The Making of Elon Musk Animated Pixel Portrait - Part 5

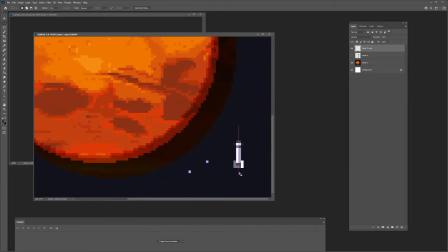4:07 Basically just scale down the big one.
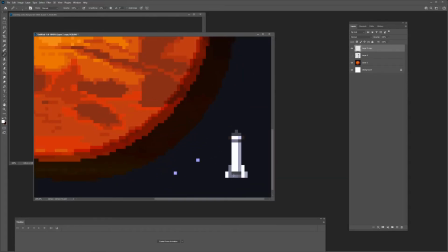4:13 And remember when you're scaling things, when you're scaling pixel art in Photoshop,
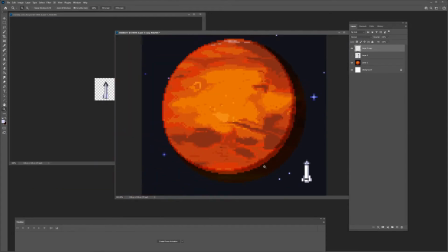4:17 to remember to check nearest neighbor for your transform type.
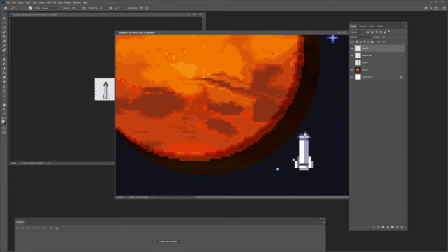4:23 That way you'll be able to scale things and it'll retain the pixel art look,
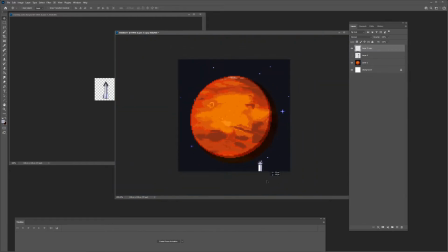4:28 even though sometimes things will like look really messed up and you'll have to touch it up like I'm doing here.
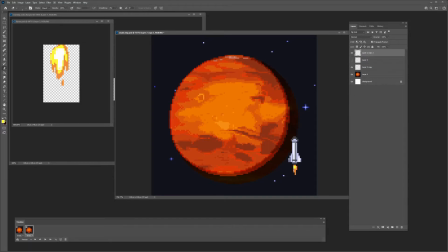4:35 After that, I did a quick little three frame thruster animation, or is it 2 frames? I don't know. Turns out you don't really see it because by the time the rocket gets that far into the frame, Elon kind of sucks it in.
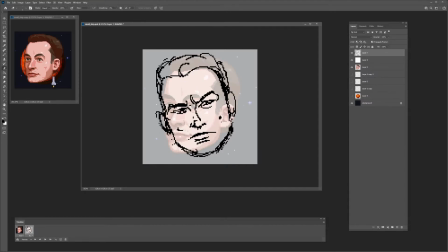4:57 All right, so once I have all those things made, I'm gonna make Elon's head again.
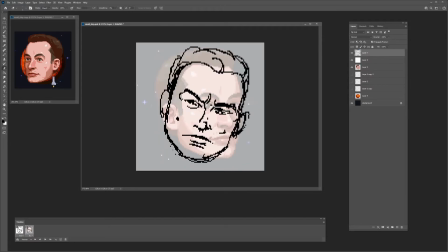5:03 So this is the head that he transforms back into from being Mars. And I got my rough sketch here. I'm gonna follow the same process that's outlined in part one of this series, wherein I do the rough line art in pixel art, and then I kind of clean up the lines.
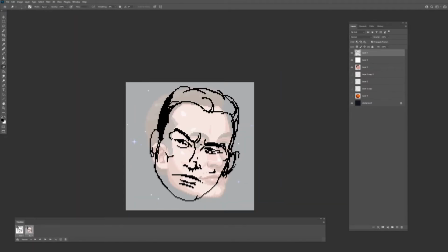5:21 So here I'm just kind of cleaning up my rough a little bit. And actually, I think I just end up going with this rough as a base for my final line art.
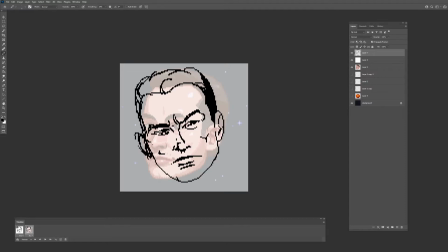5:32 Unlike, you know, that first sequence where I did the rough and then I put on a different layer and redrew on top of it.
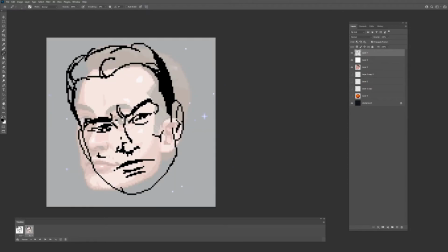5:39 Sometimes I'll just, like, you know, if the rough is pretty close and not that rough, I'll just clean it up and use it as my final line art. So I think that's what I do here. So cleaning things up. And I'm gonna skip ahead a little bit here.
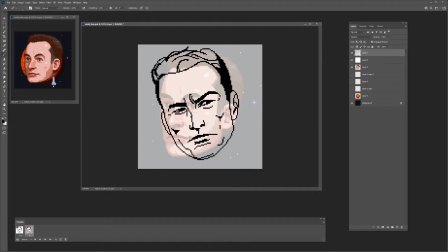5:54 To show the final line art, make some final adjustments, and then I'm gonna start the color. So one thing I don't think I mentioned in that first video is, like, I don't like to use black as my line art.
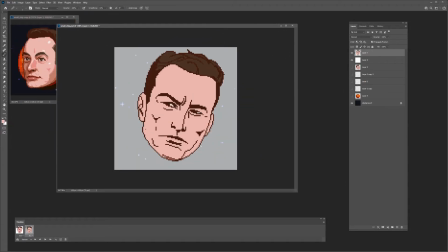6:07 It just takes away a lot of the color richness. So I have like a dark reddish brown as the line art.
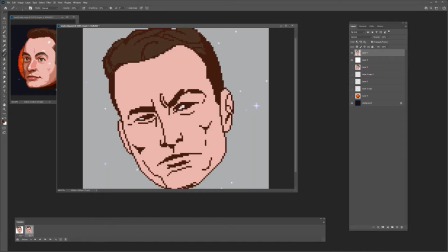6:18 So I'm gonna drop some of the basic colors in here, and then adjust some of the line art to get the expression I want.
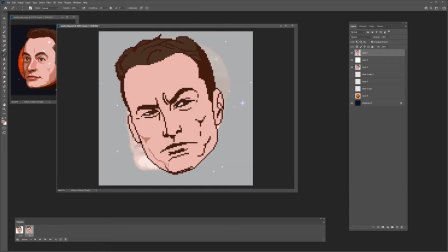6:26 And then I'm gonna go start coloring. So here, I'm actually taking the line art first, colorizing some of those details that I don't wanna show too heavily.
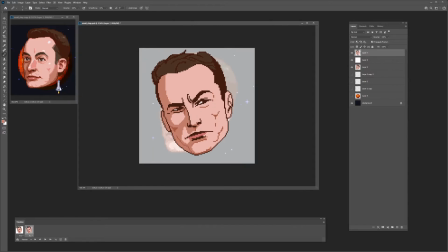6:37 And then going back in and starting the cell shading approach, getting the first shadow color in there. I've got my reference top left, making sure I'm grabbing those same colors.
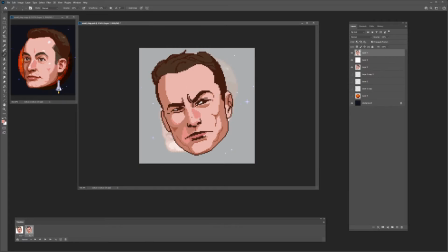6:51 Using that slightly more saturated in between color, kind of basically the Terminator color on the flesh. And then, you know, the shadows get richer. And just gonna skip ahead a little bit here.
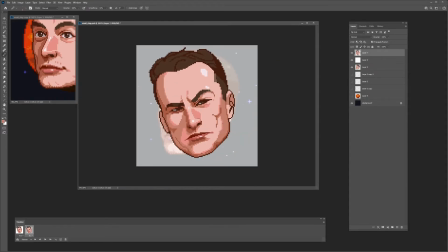7:08 Almost done. Just getting those final details. Gotta get the stubble.
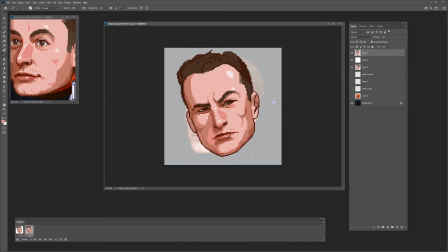7:15 That was one thing I noticed when I did the first frame is, like, he needed a little bit of that stubble to feel like Elon. It's hard to do stubble in pixel art, of course, but just having a couple of those in there really made him feel a lot more like Elon.
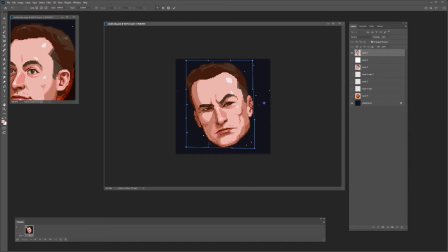7:33 And there you have it. That is pretty much the final Elon head frame. So now I just gotta transform him.
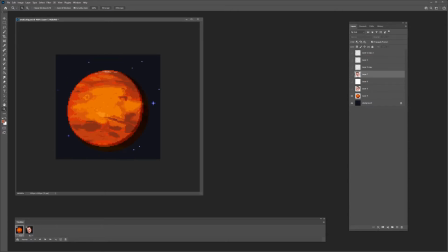7:39 So at this point in doing this piece, I was, like, pretty burnt out already doing all the animation, so I wanted something simple. I probably could have did something more elaborate for this transformation, but, you know, in animation, the fewer frames you have, the faster things move, the more you can kind of, like, fudge it.
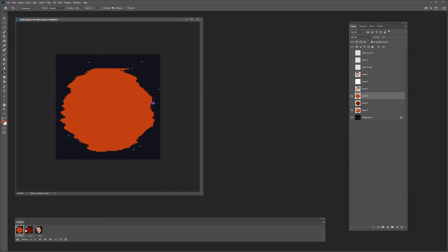7:59 So I decided to do a couple of, rotating smear frames on the planet, and hopefully that would be enough to get them to feel like it's transforming.
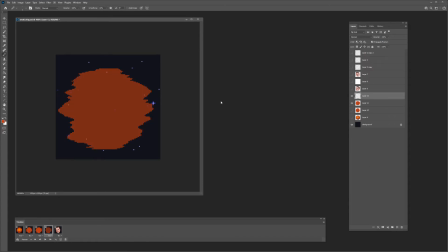8:13 So here I am just doing a couple of those smear frames. And then once I had those, I needed an entry frame, like, into the Elon head.
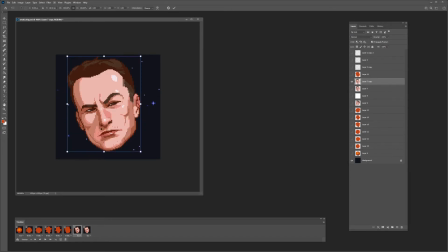8:26 Or otherwise it'd be too dramatic of a change. So I'm just doing a quick warp here to get that frame right before his head settles, so it's not as abrupt of a change from Mars. So here, right there, you see how the spin animation turned out, at least the silhouette.
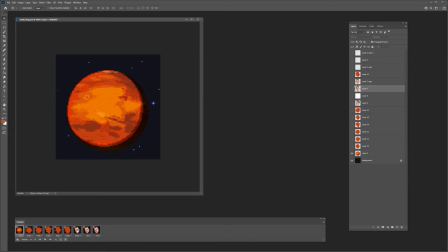8:45 So then I just gotta go in and shade each of the planet frames.
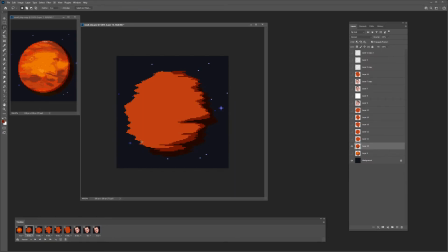8:51 So I've got my planet for reference, Mars over there, grabbing the colors, basically just, you know, doing these, like, smear framey shapes. I don't know what you call these shapes, but using the selection tool, filling it in,
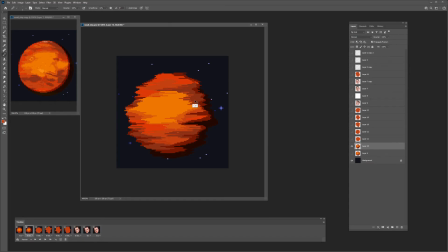9:08 roughly getting them in the same area that they are on the actual unsmeared planet, and then just doing every frame the same way. You know, I've got a little experimental here with, like, the lines. I usually don't do, like, cross-hatching or dithering in my pixel art,
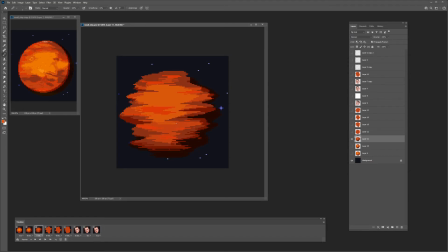9:28 but then here I did some horizontal lines to accentuate the horizontal spin. So yeah, I go through all the frames here. So it's gonna skip to one of the later ones. And I wanted to show this one in particular because this is the one, I think, right before it turns into Elon Musk.
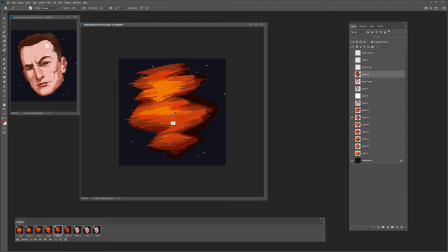9:48 So I wanted it to resemble a face, like, start to resemble his face as it's turning around. So you can kind of see some of the features here. The nose, the eye socket, the mouth.
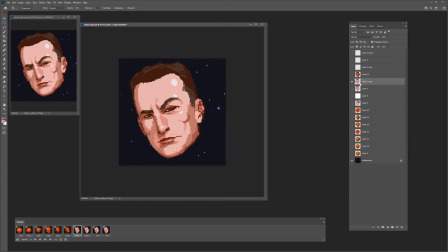10:03 Just so it's you know a little smoother of a transition into that into those other frames.
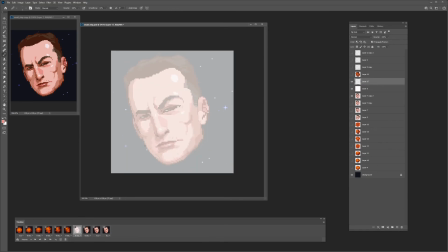10:09 I even tried to do like a frame that was like a warped version of his face, but that didn't work out.
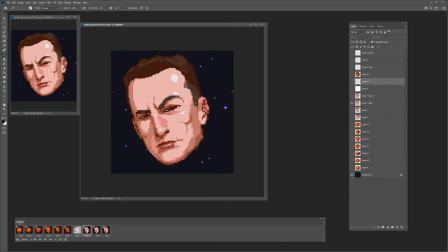10:17 Oh, and did I end up keeping this frame? Let's see. No, I don't think I ended up using this. Yeah, because I think just having that one in between was enough.
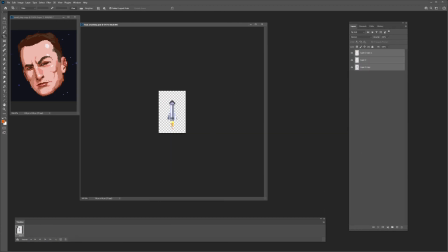10:34 So I'm exporting here into After Effects. And then I think I take
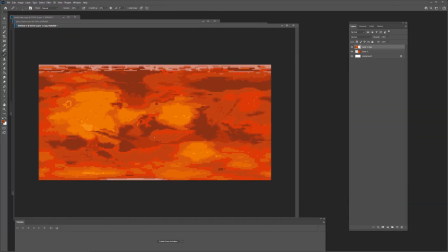10:41 the Mars texture and I stitch it to twice the length so I can do
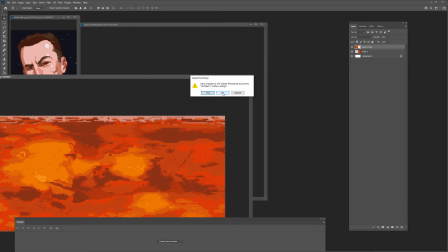10:46 like that slightly faster rotation right before it does the crazy smear frames.
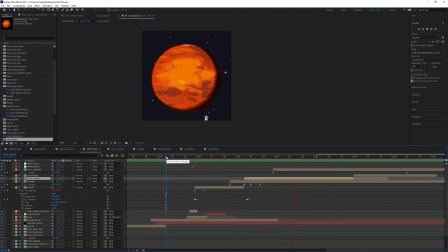10:52 And that's pretty much it. So here's the final sequence in After Effects. And you can see the rocket come up pretty high here. This is before I timed the part where he kind of sucks it in and smokes it. So, you know, I kind of liked how it looks like he's actually looking at the rocket in this version.
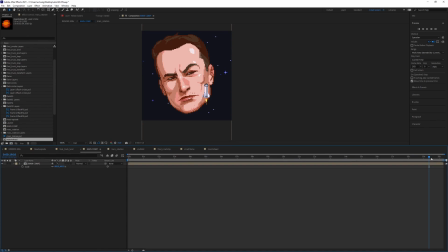11:11 But, you know, just to get it to fly into his mouth, it had to veer off course much sooner.
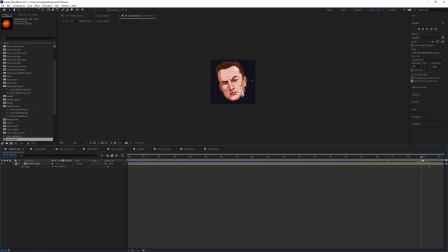11:18 So thanks for watching. I think the next one is going to be the last one, part 6, where we wrap it up with the final facial animation for Elon. And if you guys followed along up until this point, I just want to say thank you so much.
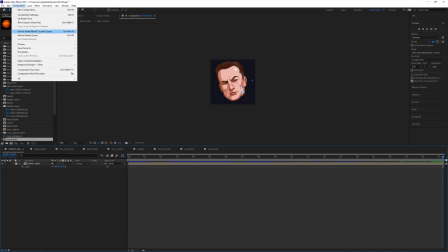11:33 And we'll wrap it up in the next one.